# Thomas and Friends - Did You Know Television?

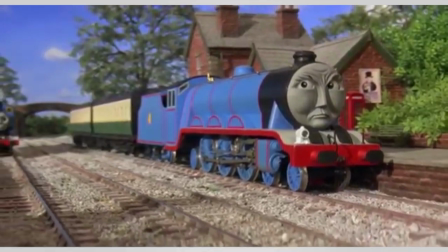0:09 Did you know that a Thomas the Tank Engine movie set in World War II was supposedly in production?
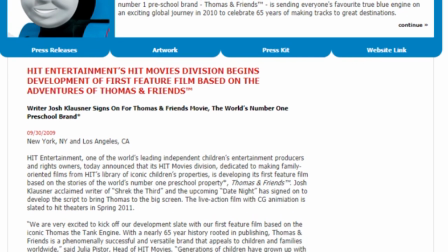0:14 In 2009, Hit Entertainment announced they'd be making a theatrical Thomas movie for an audience beyond the preschool demographic.
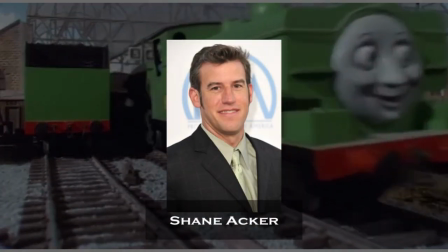0:21 The movie would have been directed by Shane Acker, known for the movie Nine,
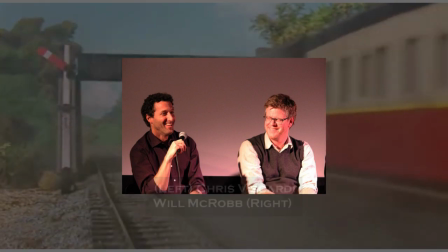0:24 and written by the duo of Chris Viscardi and Will McRobb, as well as Josh Klausner, known for his work on Shrek the Third.
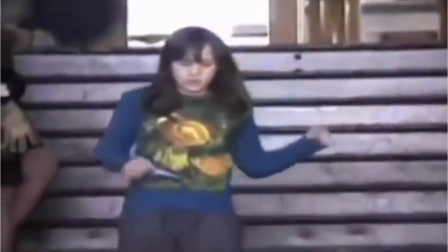0:30 The movie would be majority live action, with some CGI effects done by Watt Digital.
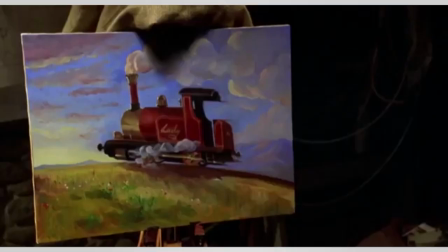0:35 According to Acker, the movie would revolve around a boy who has become distant with his father, learning to reconnect with him after discovering the island of Sodor.
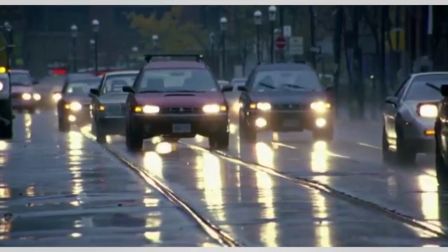0:42 Klosner stated over Twitter that the movie would take place during World War II, but other than that, not much is known about the movie.
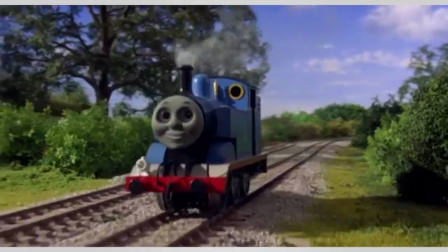0:49 It was originally slated for late 2010, but was pushed back to spring of 2011 and then 2012, and then nothing was heard about the movie after that.
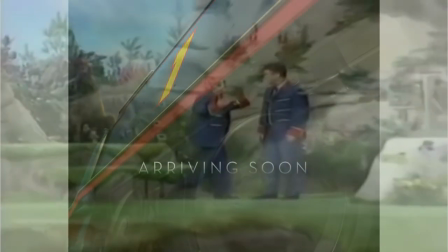0:57 Neither the cast or the official title of the movie was revealed. The only thing we got was a teaser image of a realistic-looking Thomas the Tank Engine with the text arriving soon.
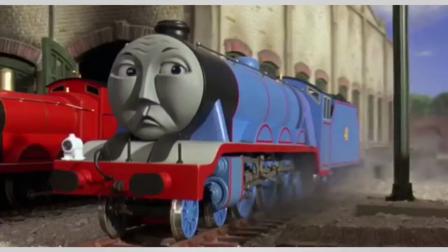1:05 It's likely that the movie never made it that far into production and was eventually cancelled, but nothing has been confirmed.
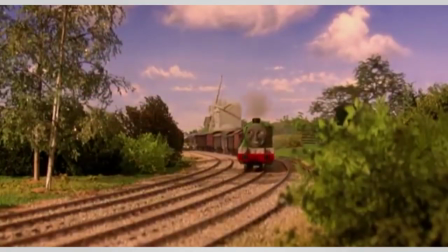1:12 This would have been Thomas' second theatrical movie, with the first being Thomas and the Magic Railroad.
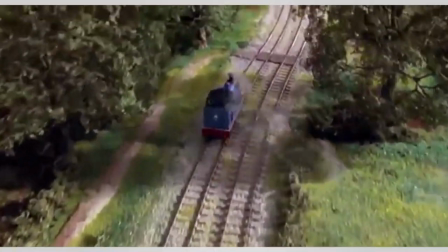1:17 This film released in July of 2000, and while fans of Thomas enjoyed it, it was not well received.
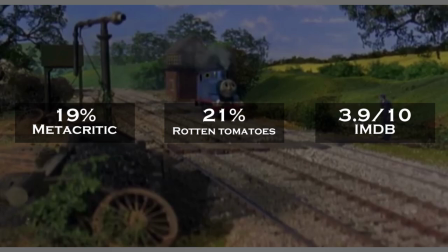1:22 It garnered several negative reviews and barely managed to break even at the box office. Most of the film's problems stem from its pacing and overall story.
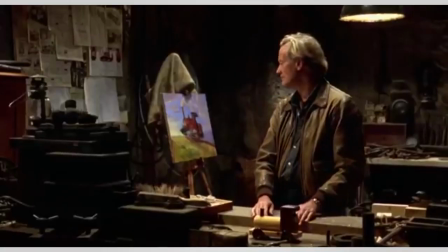1:30 Critics often point out how scenes with Burnett Stone, played by Peter Fonda, seem to slow down the movie and darken the mood, while the story is rather convoluted.
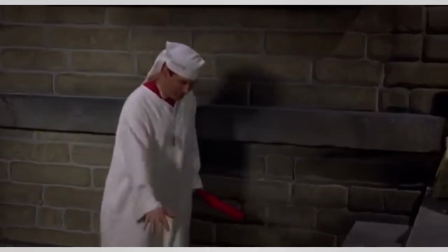1:38 At least a few of these problems can be attributed to the last-minute edits made to the film.
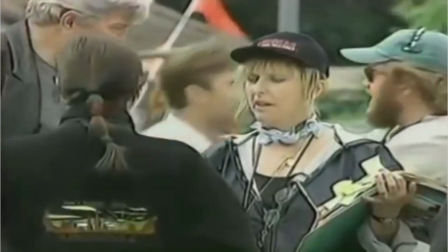1:42 Because of negative feedback from a test screening, the film was heavily edited to become more interesting to the audience.
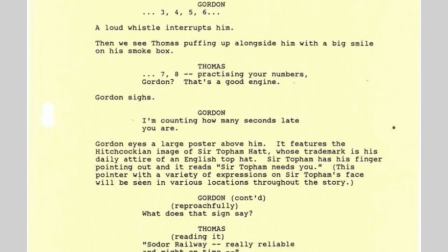1:48 Director Britt Allcraft's original script, which can be found at the Sodor Island fan site, depicts several things that don't happen in the finished product.
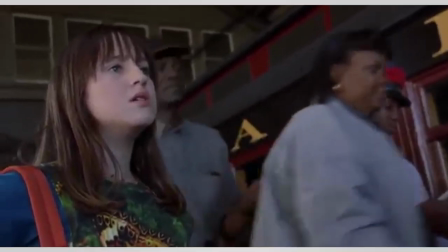1:55 The story was supposed to be told by an adult Lily to her child, and a second antagonist named P.T.
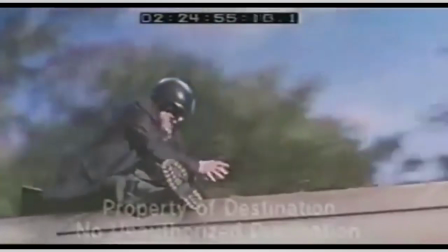2:00 Boomer was supposed to appear in the film. Boomer was Burnett's rival and was cut from the film for being too scary.
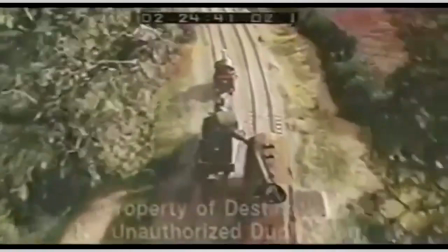2:06 There is leaked footage of the film's final act that shows off Boomer, played by Doug Lennox, before he was cut.
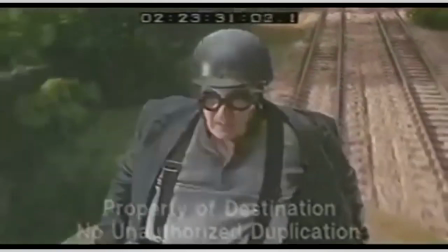2:11 This footage reveals that most of Boomer's traits and motives were given to Diesel 10 in the final version.
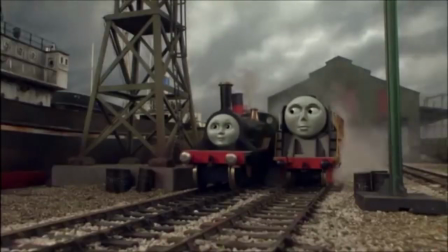2:20 In 2008, Thomas began its transition to CGI, starting with the 12th season.
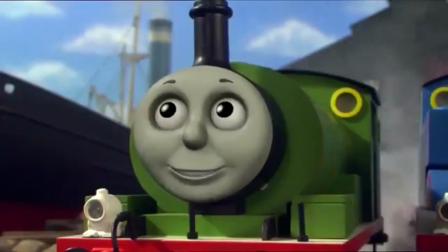2:24 This season saw the faces of the models being animated over using CGI animation, allowing for the characters for the first time to naturally emote and speak.
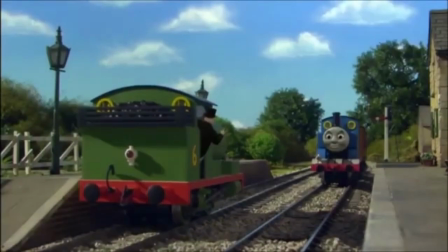2:32 This season acted as the transition period, as in the 13th season Thomas would be fully animated in CGI.
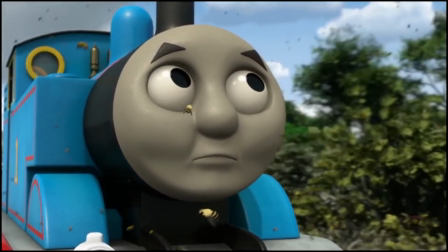2:39 The animation was handled by Nitrogen Studios, who would continue to provide animation until the 17th season, where art productions took over.
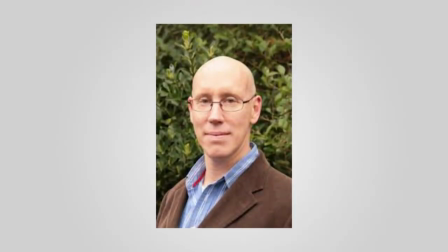2:46 The reason for the change, according to Christopher Scala, executive producer at Hit,
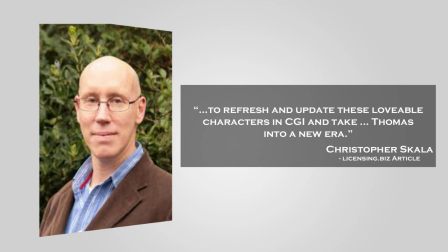2:50 was to refresh and update these lovable characters in CGI and take Thomas into a new era.
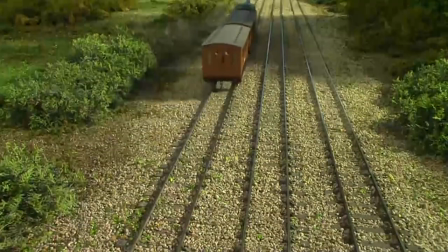2:55 To justify the change, an episode of Thomas was fully animated in CGI and then shown to a focus group in which they responded positively.
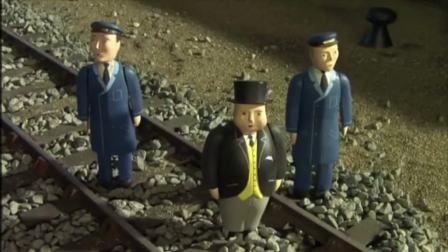3:04 Even some people who were against the idea of CGI Thomas eventually came around after seeing the episode.
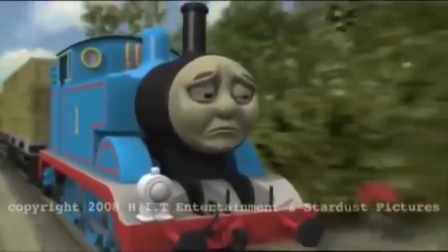3:09 The footage was leaked in 2008 and revealed to be the episode Thomas and the Stinky Cheese.
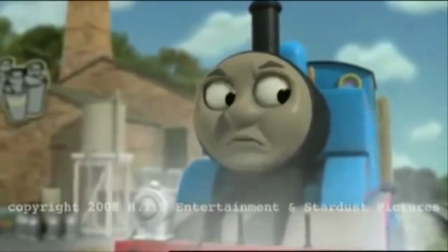3:14 Interesting enough, the test footage shows Thomas emoting using his whole body, which is very similar to how Thomas was animated starting in the 22nd season.
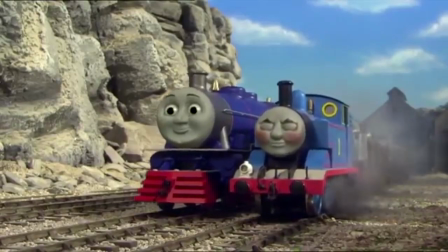3:22 Although Season 12 started to change the CGI, it was not the first time it was used.
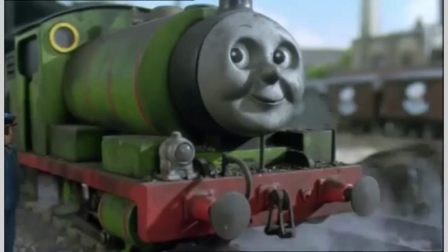3:27 In the Season 6 episode, Percy's Chocolate Crunch, CGI was briefly used to simulate steam.
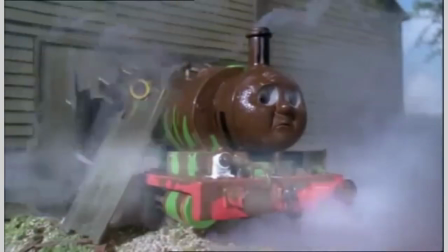3:32 However, this is the only instance of CGI being used prior to the 12th season. Part of the reason they switched to CGI may have been the cost of production.
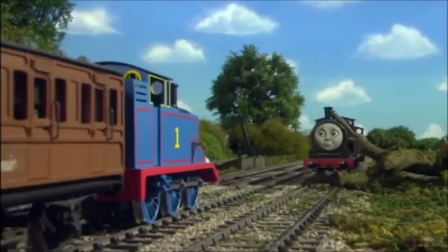3:40 The 12th season of Thomas Malone cost 2.5 million pounds or 3.1 million dollars to produce.
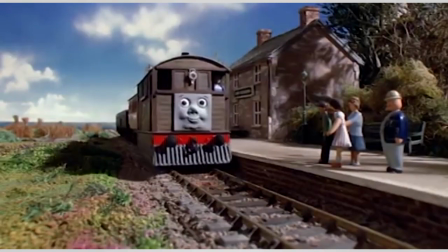3:45 This accounts for the custom-made locomotives, rolling stock, and sets.
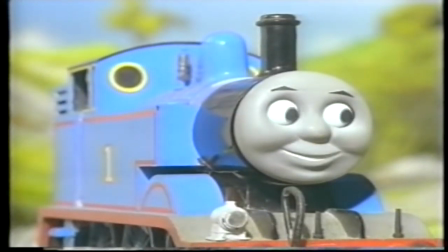3:48 Each model was made from a gauge-1 scale marking engine and had to be fitted with a custom body to match their storybook appearance.
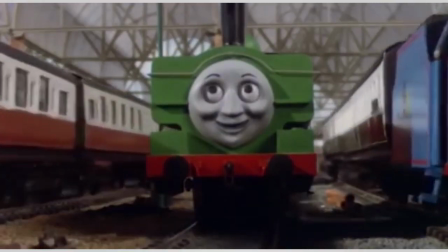3:56 Clay faces, radio controller eye mechanisms, and steam pumps were also added to amplify the realism of the trains.
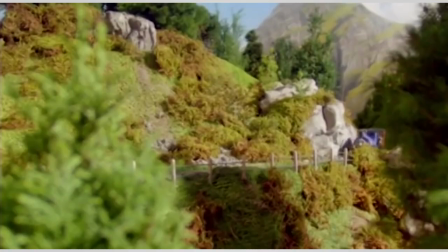4:02 The process for building these models usually took around 6 weeks. Each production needed a number of sets built, ranging from simple run-by sets to major set pieces.